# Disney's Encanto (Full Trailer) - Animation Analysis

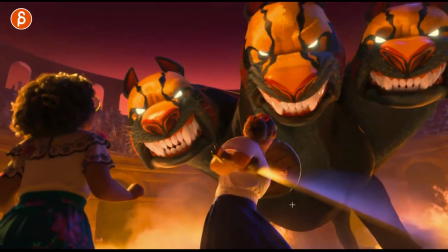20:12 I love how the sword goes down, if you look at the spacing, and then comes back. either she hit part of the leg or it's kind of like the swinging overshoot because this wrist
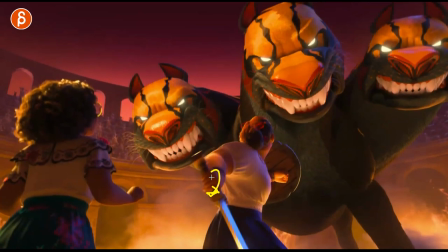20:22 at one point is going to stop rotating just from an anatomical point of view you can't keep rotating this so you got that swing of the sword but then this is you know muscles and tense and everything it's not a stone block so it's going
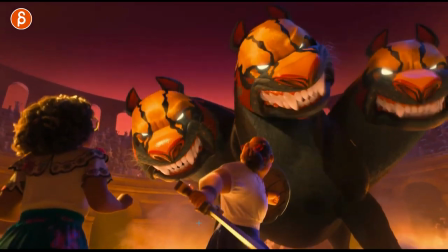20:36 to overshoot and then kind of the elasticity of all this is going to have the sword come back so watch this in real time and this comes
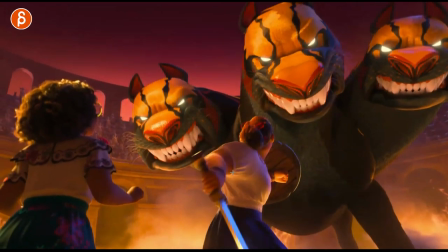20:43 back a bit could also be a slight loosening right because you do that big turn
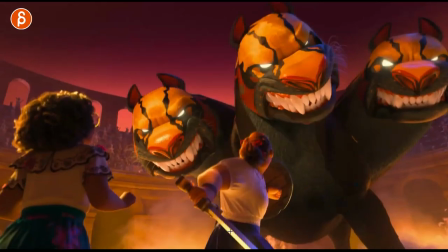20:47 and then she tightens again and that's why you have a little bit that one frame move over there
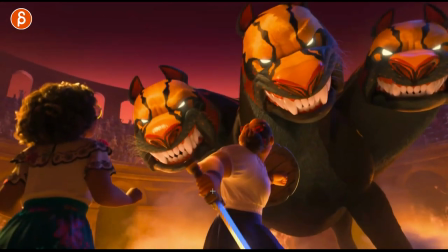20:54 so think about that as well in terms of if i move something like if you have an object how is this going to like a
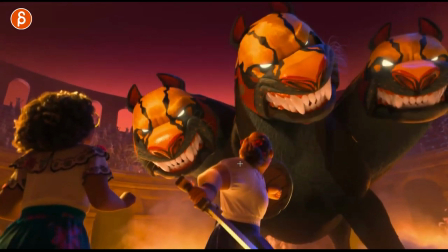21:00 rotation of it how is this going to influence the body structure like how far can you go with the rotation if you move that arm over how far
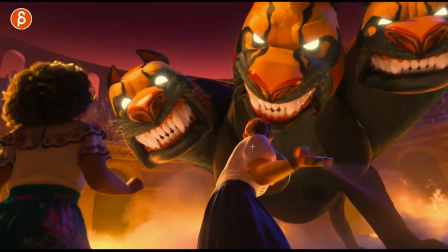21:07 can you go with that arm yes you can break things in terms of cartooniness and you know like a nice pose and everything but still there are still
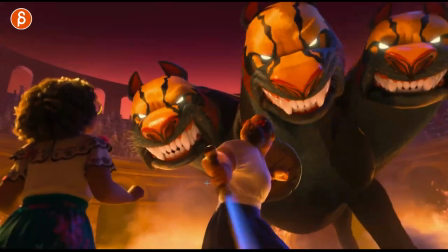21:13 limits even within a stylized world it's really this is cool to seal the attention to detail like that and actually let me go i was
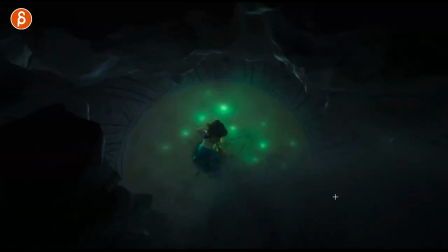21:19 going to find my other bookmark that i lost but then it goes straight to this and this was the shot right there i love that the rhythm of this here ready
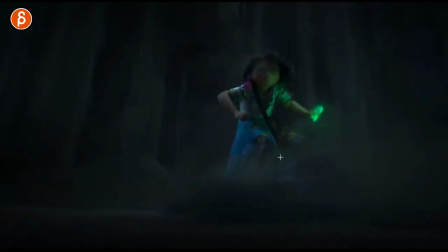21:27 and i love that and again the shapes it starts off in a cool pose i remember this here it's nice i love
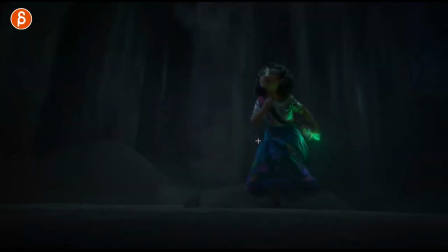21:34 that shoulders up all like that you have a nice little up and then
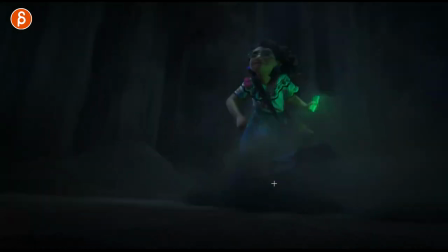21:39 down and that I had that immediate reaction of shoulders up.
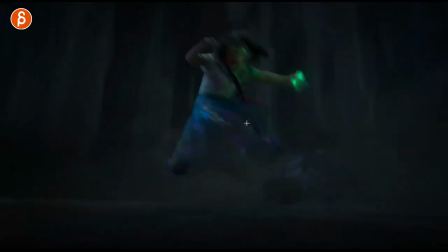21:45 It's almost like the body has a survival instinct that kicks in where it's not the face where she would blink and look down. Oh, what just happened? The body kicks in right off the bat, like going, there's something that is dangerous. I got to get out of there. And then she looks. I don't know if that was the intention of the animator, but I love it.
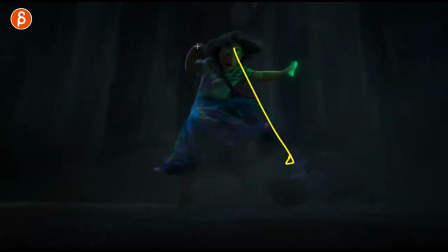22:03 I love that. That's what there is now. It's a really nice posing, nice shape. I love this here.
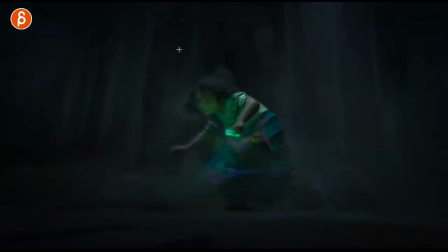22:07 That drop again, all the weight is on here. into that and then this happens so she has to go out the other way you can see that that drag you can see that in the hands into a nice shape through there you can see because of the skirt but it's a nice full
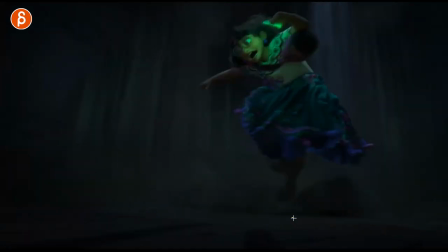22:21 extension you need down on the push off into this i love how it goes over there and then she has a slight slide and fall
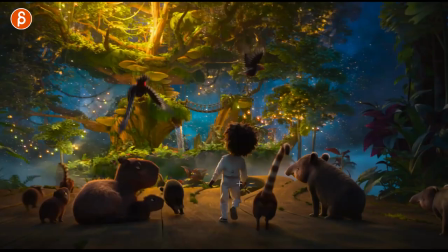22:28 and i don't know if that shot is going to be long in the movie where she would go down imagine she will continue this would lock to some
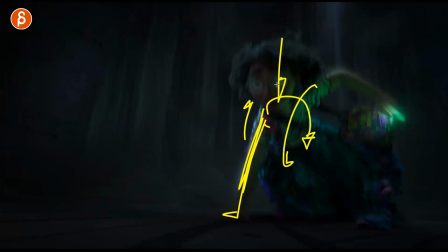22:35 degree you would push up the shoulders of the chest will rotate this way there'll be some impact in the head just really cool i was a big fan of really
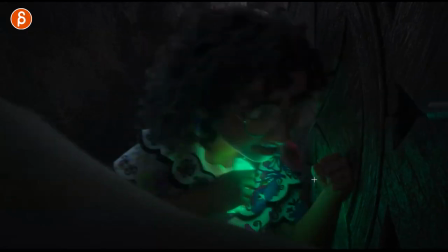22:42 nice clean stylized body mechanics it's really cool there's so much in that's cool even here when you have a push off you don't have an ik arm where this is just locked you can see how the forearm moves and that rotation changes all of this now she pushes off
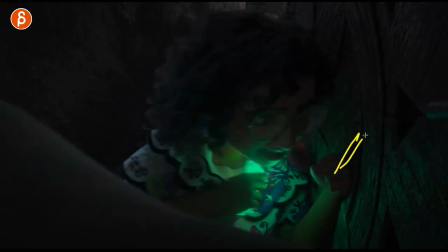22:58 because imagine she's not she doesn't have a flat hand where you would have compression thumb and fingers it would compress in here it's just this section but you still have to have a tension a tightness of this where this is pushing her off and you can see here watch this height
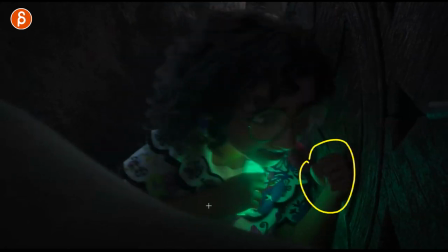23:15 tightens in the fingers there's compression and tightness in there as she pushes herself oh it's great i know you can i didn't have this bookmark but you can literally go frame by frame on anything i love this like the shape of all of this face expressions are great so much here i think that's the end energy has
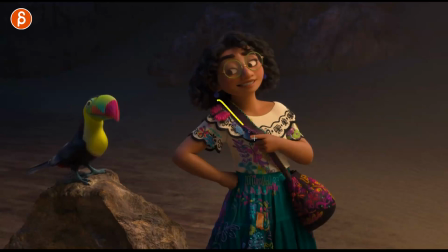23:31 here and that's the end there actually i had this bookmark just because again props generally if a student would have something like this and i'm generalizing a lot not seeing every student does this but a lot of them if they would say all right well the character says something to this
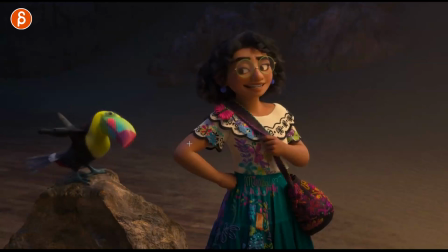23:45 character you know act something out and show me your first blocking i guarantee you there was would be a big amount of students that would have this arm point either you know like like this there might even be a bit of a w thing or they might maybe even lean over and point this way
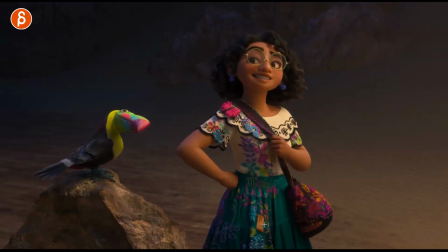24:00 and i like that this is here again i and i go on and on about props but what this prop does is that she
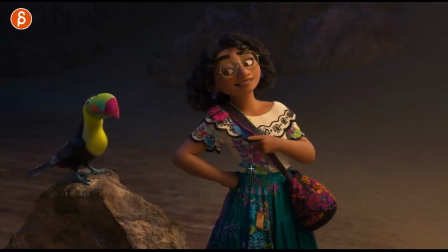24:08 holds on to this and she can still point but it's still she's still holding on to this watch this it's a nice point it reads it's a nice color silhouette in front of the shirt but you still get the point in there but it's still combined with this and And this is why,
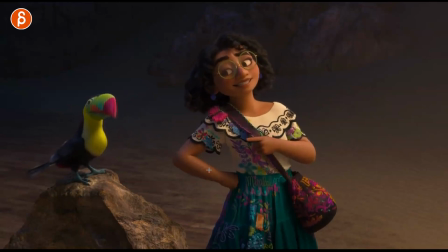24:23 like, props and sets. Like, you can take your initial idea and then tweak it where it combines something like this. It could be something with whatever you have, like a set piece or something. So it's kind of a variation of a point that still gets the point across, but in a different way.
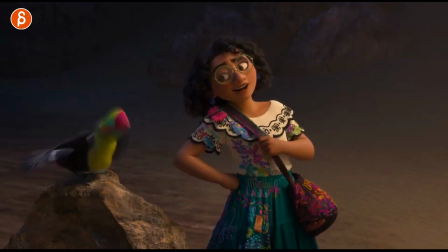24:40 And I think that was the last one that I had. I think so. But then flies off. Although she has a really funny face at the end, though.
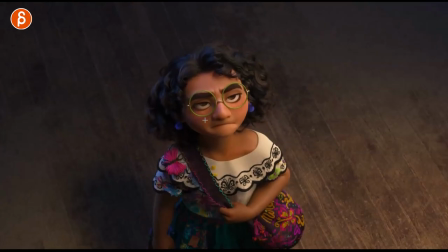24:47 If you watch the end. Where is it? There. It's a good face there.
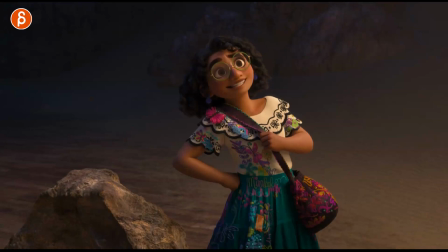24:50 Nice compression. and again holding all this i love all this but that was that i don't think i missed anything again i did those bookmarks right before the recording so i believe
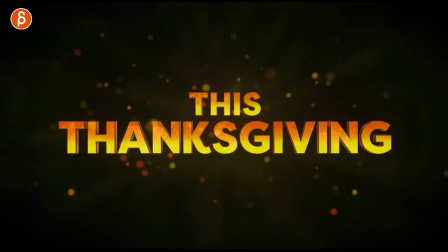24:59 i remembered everything once again for anybody watching this take any trailer and i'm going to do probably the mind the three
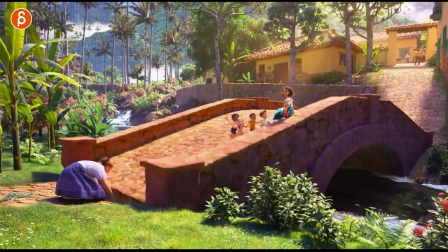25:07 and have such a long list of trailers i want to look at but you can really go through everything even this i didn't i didn't stop on this one but you have those
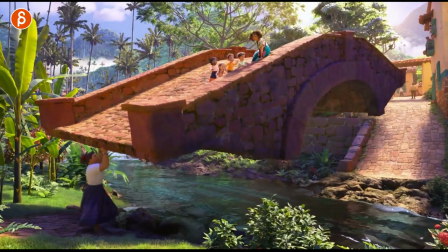25:15 characters they're here right this suddenly drops so what would happen physically arms will go up they do cloth goes up
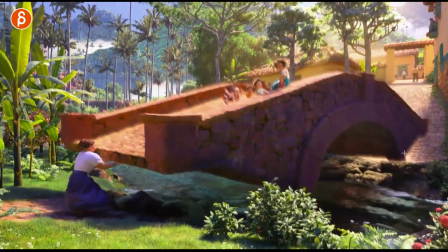25:24 for the drag that's what happens and then on the drop it's not crazy harsh because she does take care of them but as they boom as they
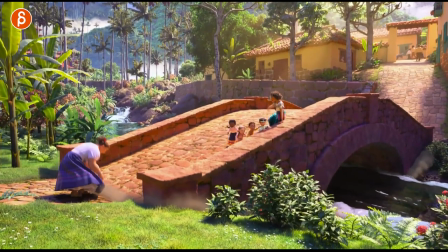25:32 land you can see the impact here head goes down hair goes down arms go down and she has this like move over to the left so
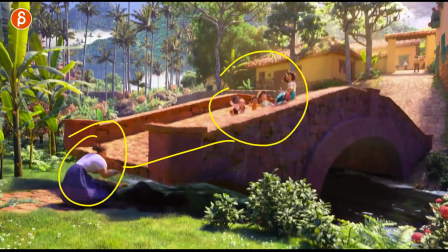25:41 at any point you can take a take a look at a shot and you can go
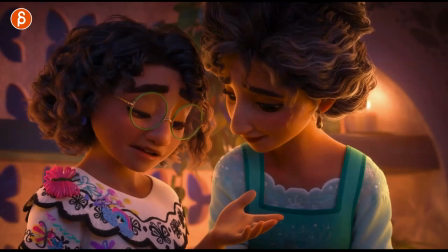25:46 frame by frame and look at hand poses so any student watching i highly highly
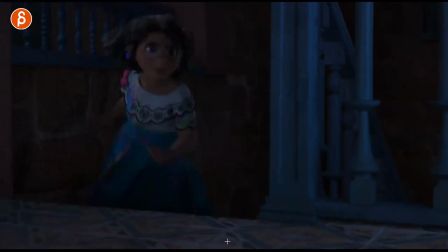25:50 recommend you go into anything a movie or a trailer and go frame by frame look at poses lines finger changes there's so
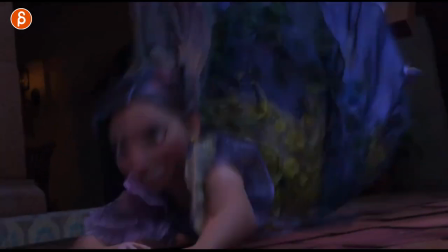25:59 much you can learn from this so for me yes i'm posting this on my channel but selfishly this is also for me like i love this it's great
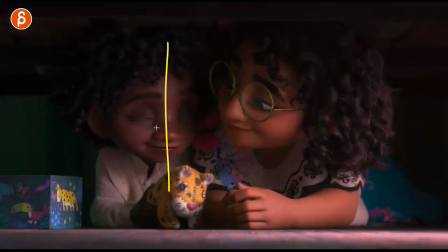26:07 that we actually end on this here the weight of this is great so for me i'm gonna mentally bookmark this and there's a high chance I will go back to this trailer later on and then study this, go frame by frame. Like, how did I do this? Why does it feel so nice?
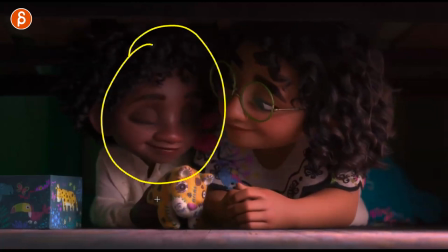26:20 Where's the compression point? And so on and so on. So as much as I post this online and hopefully it's helpful for people, this is so selfishly from me as well.
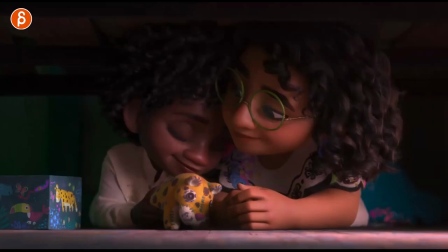26:28 And this is why I'm doing these and the hack analysis tips because, again, I benefit from all the awesomeness that you see in trailers and movies.
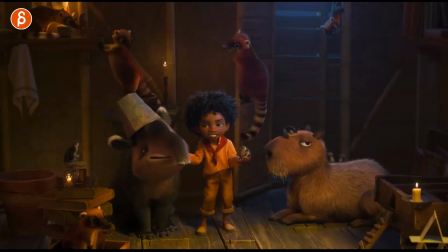26:37 But enough rambling. Let me end on, I don't know, maybe this guy.
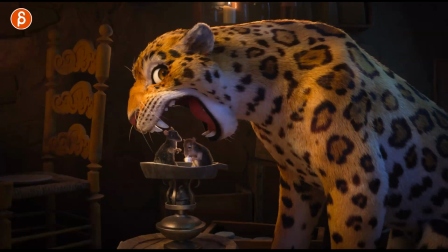26:41 This guy's funny. it's a great queen pose too so let me land on this uh thank you for watching if you're still watching this is probably around 25 minutes i want it to be shorter but end up being a bit longer but anyway if you're still watching this thank you as always thank
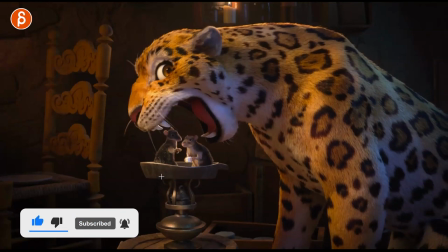26:53 you for your patience and uh the usual pitch like and subscribe you know i go this is youtube but that's it thank you for watching and hopefully i'll see you in my next clip